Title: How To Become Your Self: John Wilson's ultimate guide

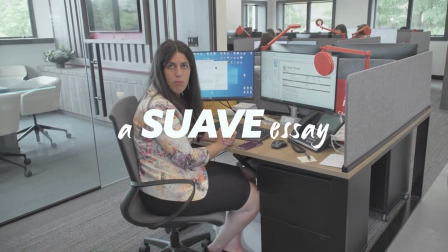0s What do you do for a living? Um, I'm a documentarian.
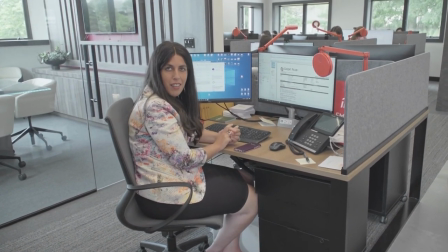5s Oh, fun. Okay. Um, like, it's kind of like a memoir,
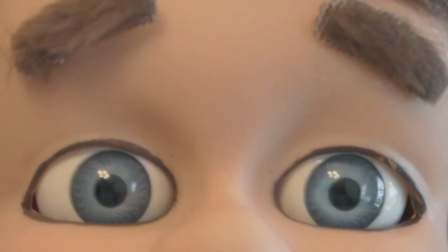13s essay, um...
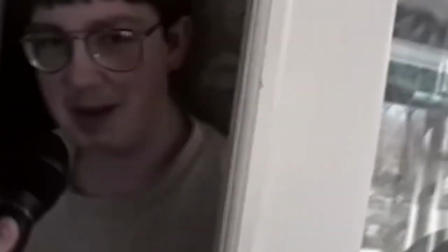23s
In his days of youth and childhood, John used to shoot a film every day and keep footage of these films to himself.
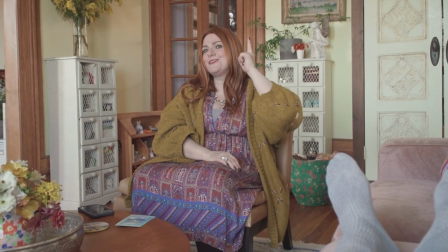30s It sounds maybe kooky, but I would love for you sometimes in your life to like in your head be like, I should put the camera down right now in this situation.
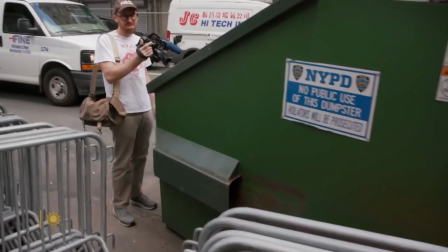37s I should just be John.
What seemed like an unhealthy obsession to a few turned out into this surprising and immensely rewatchable and thought-provoking
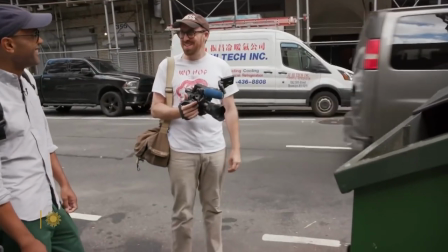45s
deep dive into a character that becomes relatable in ways mainstream television has never really made us feel.
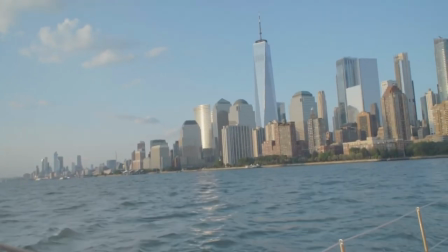53s You settle down and get a spot with a good view of the city and you're excited to finally show off everything that you learned.
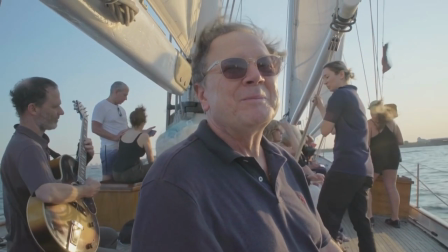60s
Couple this with John's overarching voice that refers to himself as you,
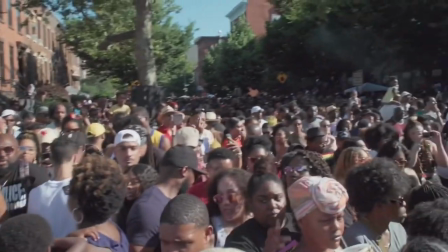65s
as if the lines between us, the viewer, and him, the subject, are being blurred.
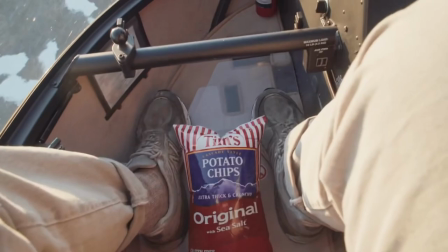71s
He submerges his perspective into our eyes, and he invites us to feel the way he feels about things.
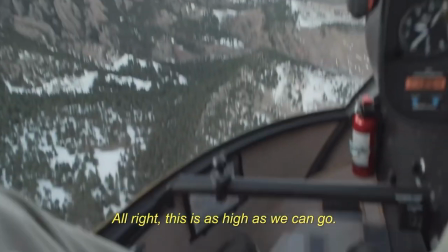79s
Upon experiencing John's approach,
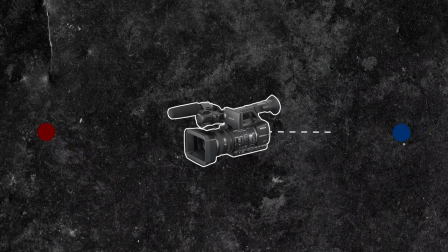82s
what one can observe is the way he uses his camera as a bridge between what he has to say and what the world has in store for him.
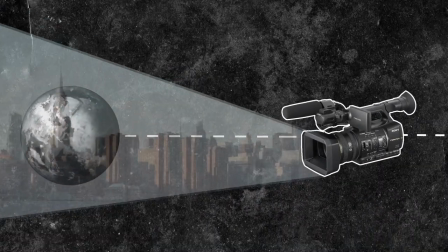91s
The outside world is conveyed through the cinematographic eye and how it sees the world in front of the camera.
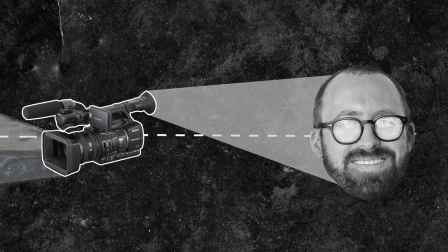97s
The internal world of John Wilson is layered onto this footage, using John's voice and the editing of the hands behind the camera.
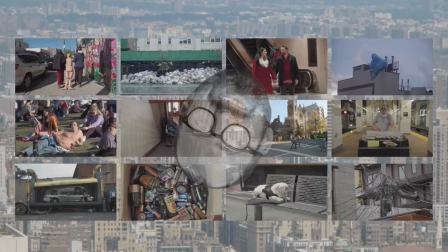106s
This triggers a journey of several how-to episodes,
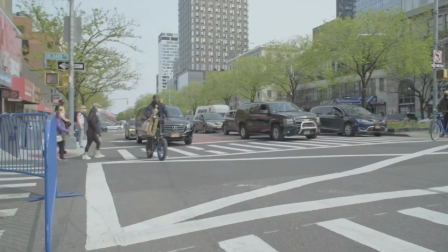109s
taking us into believing that they are lifestyle manuals, but where the relation between our two worlds matures and develops.
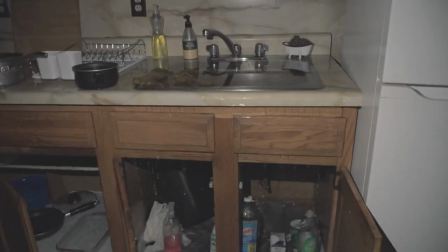118s
Instead of giving us tips to living in a big city,
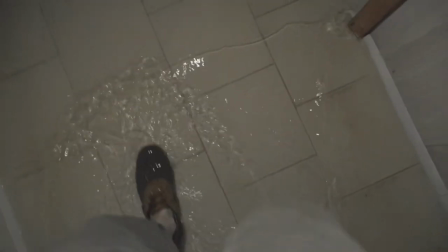121s
this journey becomes about how John undergoes a process that psychoanalyst Carl Jung calls Individuation,
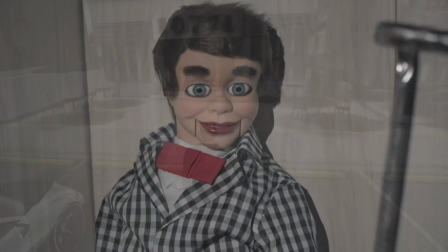129s
a process of integrating symbols of the collective unconscious into a person to make them a whole personality,
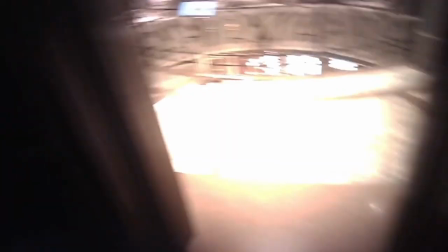138s
In other words, the Self with a capital S.
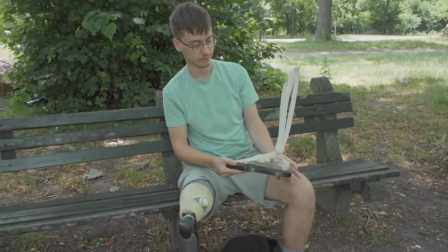143s
This essay will try to locate John Wilson's self by interpreting the design of
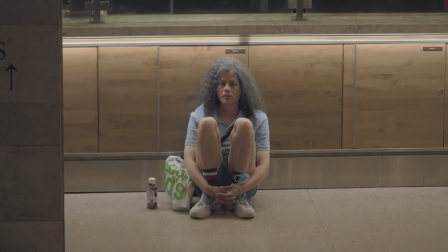148s
his series through themes and stages in Carl Jung's individuation process.
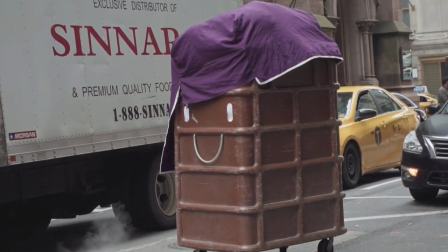157s
The first episode of the series, titled How to Make Small Talk,
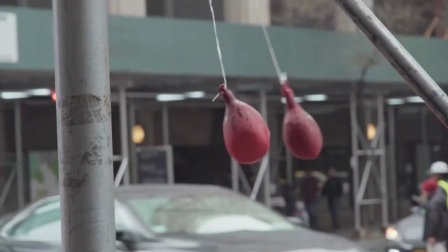162s
touches upon a recent separation that John has had from his girlfriend
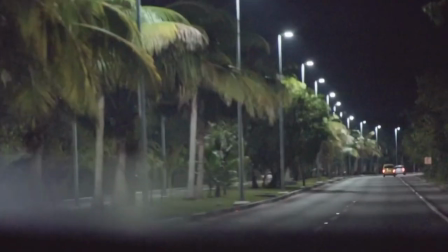167s
and it thereafter entails him going on a solo vacation to Cancun.
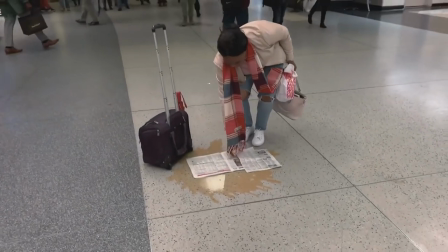173s
What is interesting is this first episode goes from conveying John's
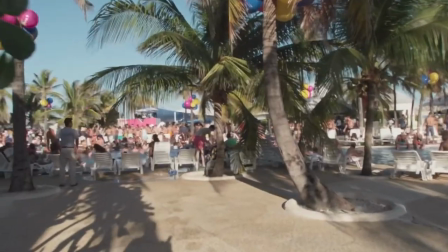177s
New York City loneliness to characterizing a thorough isolation,
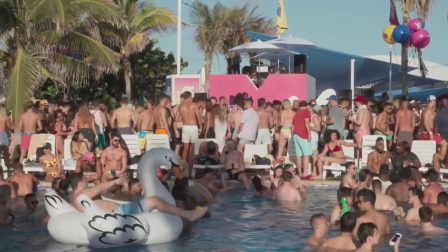183s
when John realizes his serene hotel at Cancun turns out to be surprisingly houseful,
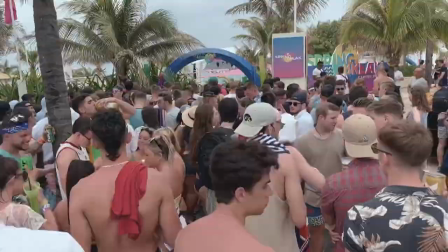189s
with a superficial and loud series of MTV parties going on.
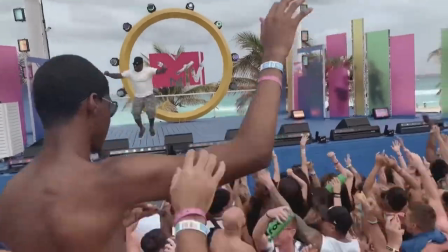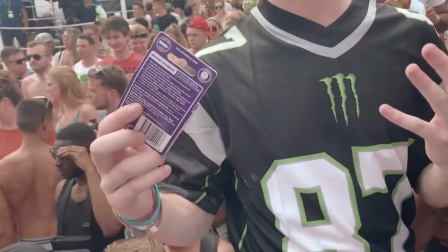201s
Do note that this is the first time John expresses a strong opinion about the people around him.
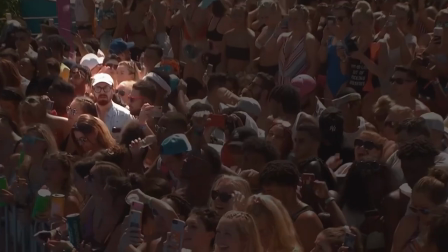209s
What follows is a top crowd shot of John being visibly disoriented
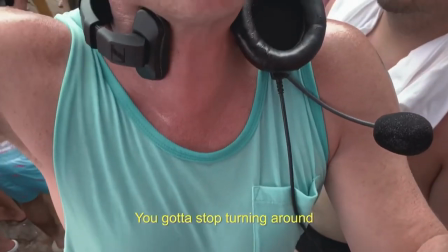214s
amidst the crowds at the concert and authorities asking him to fall in line with them.
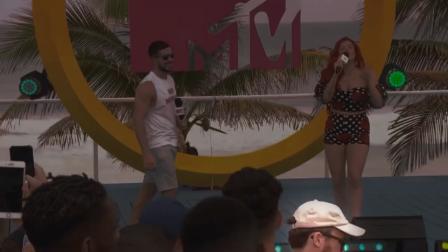220s
This is the first climactic shot that defines John's personal mental state
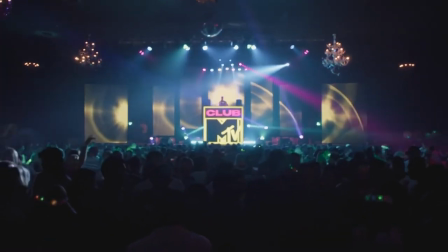227s
as an individual in the midst of a lot of people dancing to the tunes of a worshipped overlord,
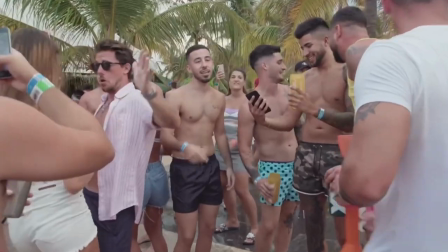233s
a culture that makes him uncomfortable and alienated.